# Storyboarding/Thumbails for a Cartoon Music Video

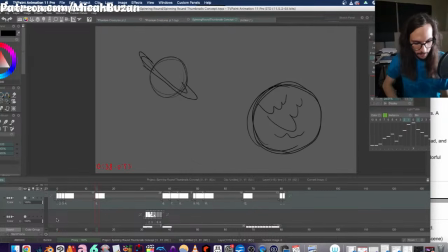4176s
Mushroom eats the sun. Mushroom eats the planets. Oh yeah, I don't know if this is apparent, but so like a mushroom, you know, it doesn't really have a face or defining features.
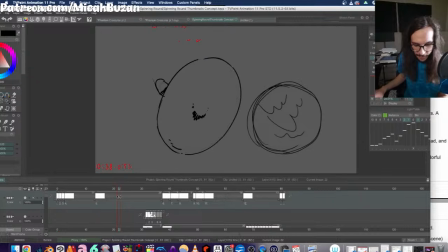4191s
So the death caps kind of have like a blackish top, like it gets darker. So I drew this thing here. I'm gonna sketch out this sort of like half circle up here, and I feel like this kind of works as an eyeball.
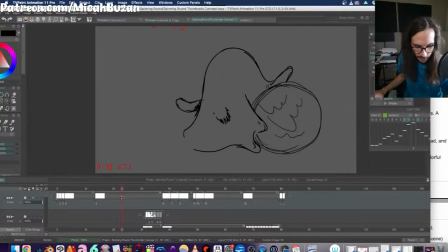4207s
It like kind of feels like, oh, that's its source of consciousness, perhaps. I don't know if that works or if it's apparent, but even if it's not, it at least offers something in this space of nothing.
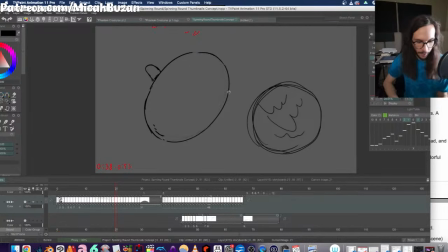4223s
Like without it, it would just be like this, which is boring, just like a tube, an egg. It's too ambiguous. So I'm hoping
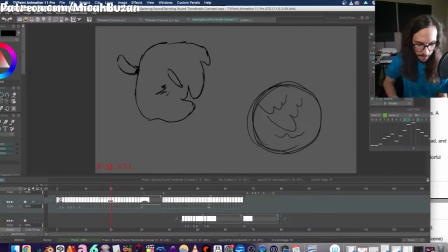4236s
this tiny little design element will add at least a bit of personality to this mushroom entity as it's absorbing stuff, and like the eye can get bigger, squash and stretch.
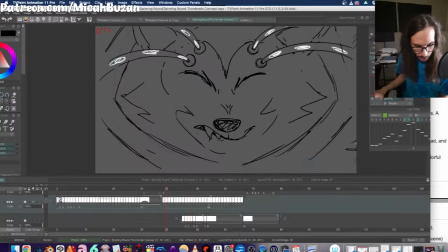Originally in the first script I wrote for this, Wolf, the wolf just sees in his simulation of the future,
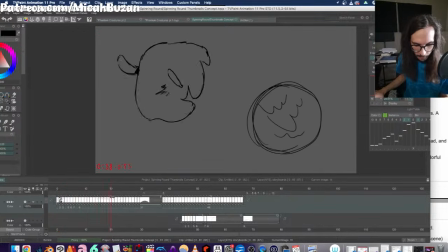4268s
he just sees the mushroom eating the sun and eating the planets, and then he wakes up in shock. But the end of the video is going to be him chilling with his wife, the fox wife, and his son in a hot tub, and that was the only time they would show up in the video.
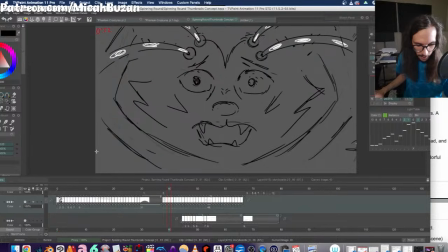4287s
So then I talked to the band member, the singer, and suggested, what if we showed his son and wife in his hallucination at the beginning, show a picture of his home planet, and then his son and wife appear and they get eaten by the mushroom,
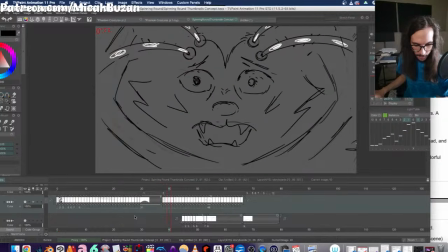4305s
and that wakes him up and causes a sense of urgency of, oh my gosh, I really got to stop this mushroom before he gets my home planet and my family.
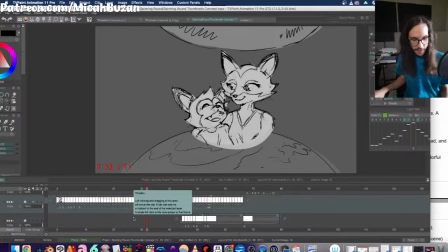4315s
So I feel like this will hopefully give it a little bit more of an emotional narrative, even though like these music videos are just kind of trippy, psychedelic, fun, weird, whatever.
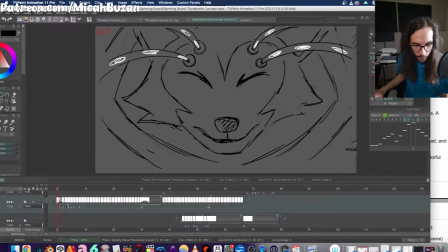4327s
I have been wanting to add a little bit more
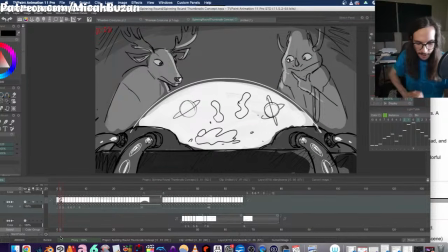4332s
narrative, a little bit, like it's not going to be Shakespeare or Breaking Bad,
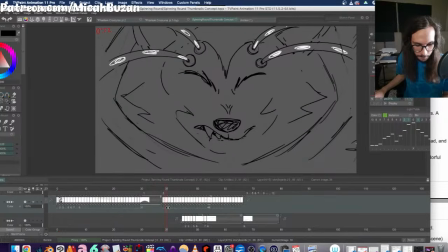4341s
but I do want to experiment more with character psychology and showing thoughts happening on characters and motivation for the action happening, so it's not just a bunch of
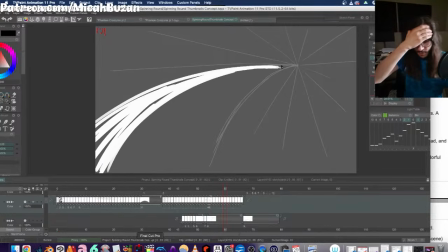4355s
motion and cool random things, but some kind of consciousness in the screen,
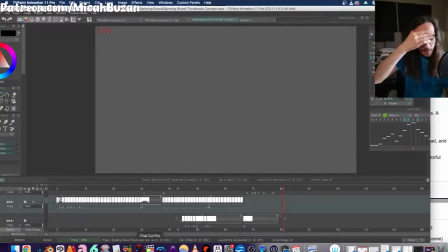4363s
because I think that's what takes animation to another level, is creating characters that are real, that people can connect to at some level, even if it's fairly surface level.
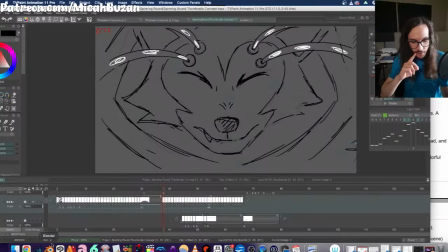4377s
There's something magical about connecting with fictional characters. That goes for live action as well,
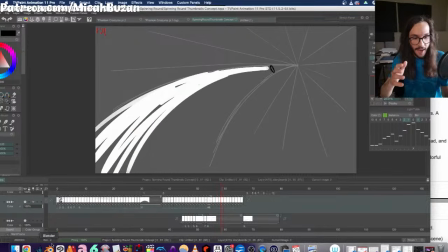4384s
but live action has the benefit of using real life actors who are real people.
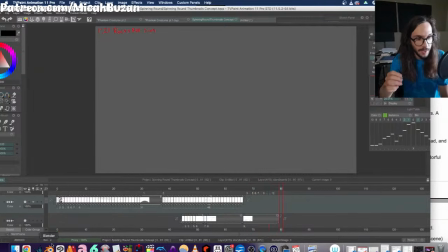4391s
Even if they're playing a character who's not real, that's a flesh and blood animal on screen. Whereas for animation, you're just looking at drawings or 3D renderings, whatever, stop motion, doesn't matter. You're looking at things that aren't people.
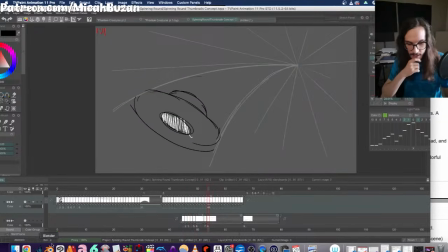4410s
Now the voice acting can do some heavy lifting, because then you're hearing a person and that elicits an emotional response. But for a music video, you don't have the benefit of voice actors or any actors.